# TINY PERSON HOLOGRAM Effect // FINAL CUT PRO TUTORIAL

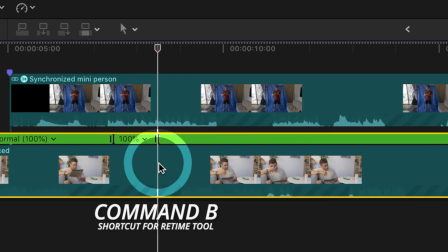243s
You can speed up by pressing command B in places and adjusting the speed here, but make sure that the speed increase or decrease is not that noticeable.
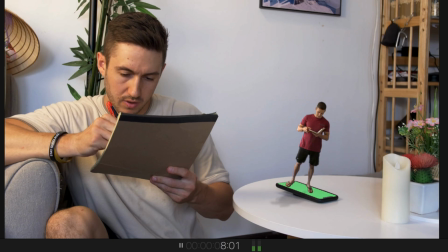252s
Here my head barely moves, so it works. I also mentioned that the effect flow can help you to blend fairly seamless cuts as well,
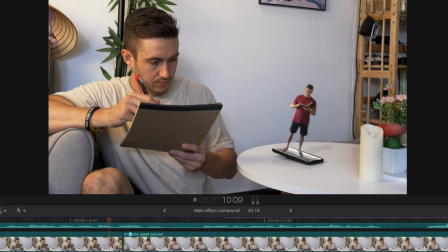259s
but this can end up looking bad if your subject has moved locations at the end of the first shot and at the beginning of the next shot.
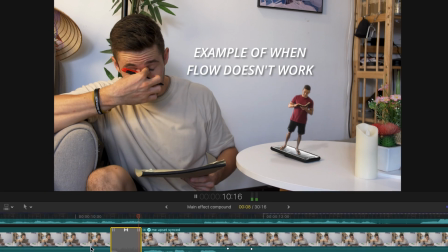266s
Try to make cuts where your movements are not that big and then use flow over top. Next we'll take care of the phone.
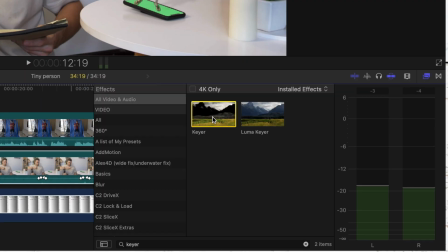272s
We'll use the keyer effect to key out our green screen and we'll start placing what we'd like on the phone underneath the clip.
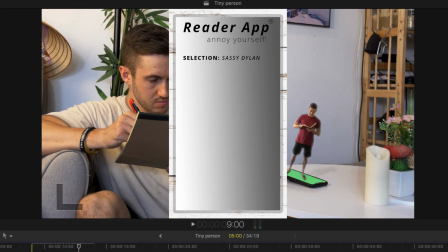278s
I quickly made this app screen which was dumb because you can't even see it when it's adjusted to the phone but oh well, it's those tiny details that matter, right guys?
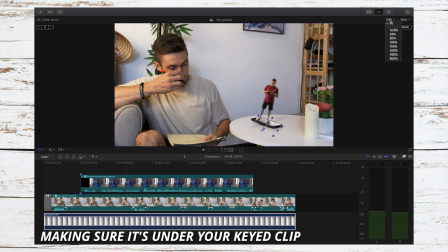286s
We'll use the transform tool to adjust the rotation, size and the position of the image and we'll use the distort tool to fit it snug in the phone's frame.
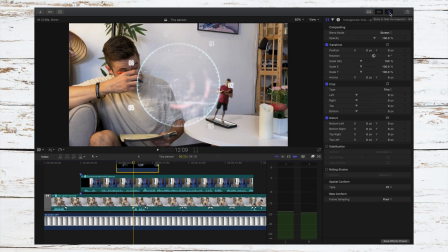295s
I also added this heads up display I downloaded from productioncrate.com and I adjusted it the same way I did the picture,
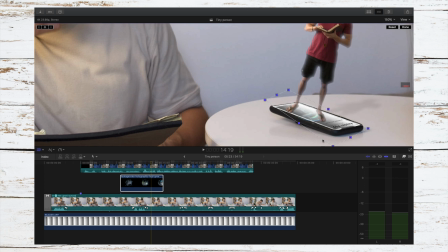302s
same with a picture of a phone screen with Siri popping up. Be aware if there's other green things in your shot though.
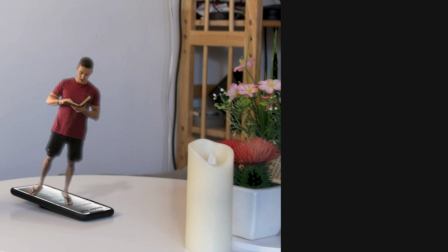307s
Since we applied a keyer to this shot, it affected these plants right here.
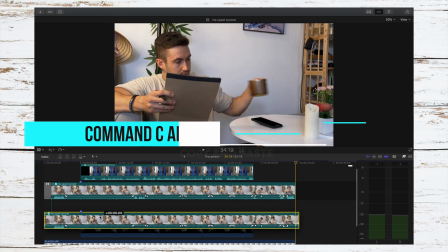311s
So how you can combat this is duplicate the clip and place the duplicate underneath the footage.
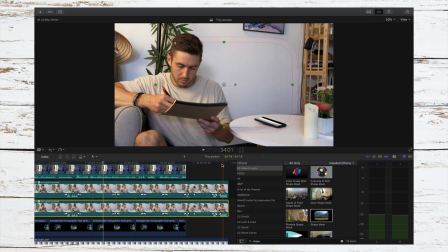317s
Add a shape mask to that bottom clip and place the shape mask around the phone.
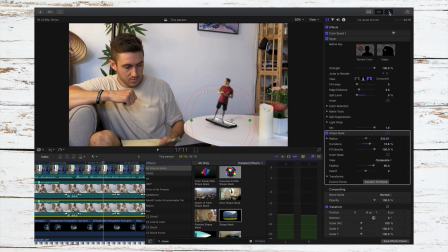322s
Then click invert.
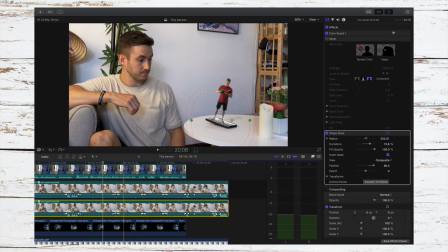323s
Turn off the keyer to that masked clip and now the other green in our shot is unaffected since the keyer was turned off on that clip.
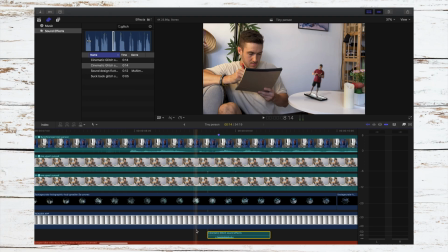331s
Add some sound effects like this glitch sound effect when I use that wave effect on the green screen shot and add a Siri effect when the phone pops
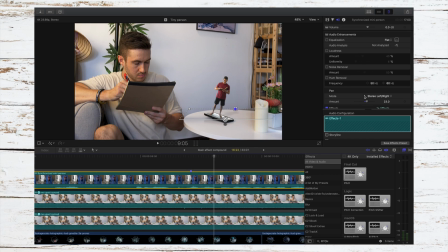339s
up and then consider changing the pitch of your tiny person's voice by using the pitch effect and moving this slider to the right here. And you're done. I hope you guys enjoyed the video. Also, if you did, do me a solid and press the thumbs up button and subscribe if you have not already.
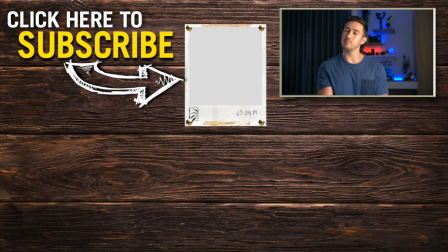357s
I post new content every week and I would assume there's at least one or two of my videos that you would enjoy. So check them out on my channel when you get the chance. I will see you guys next week.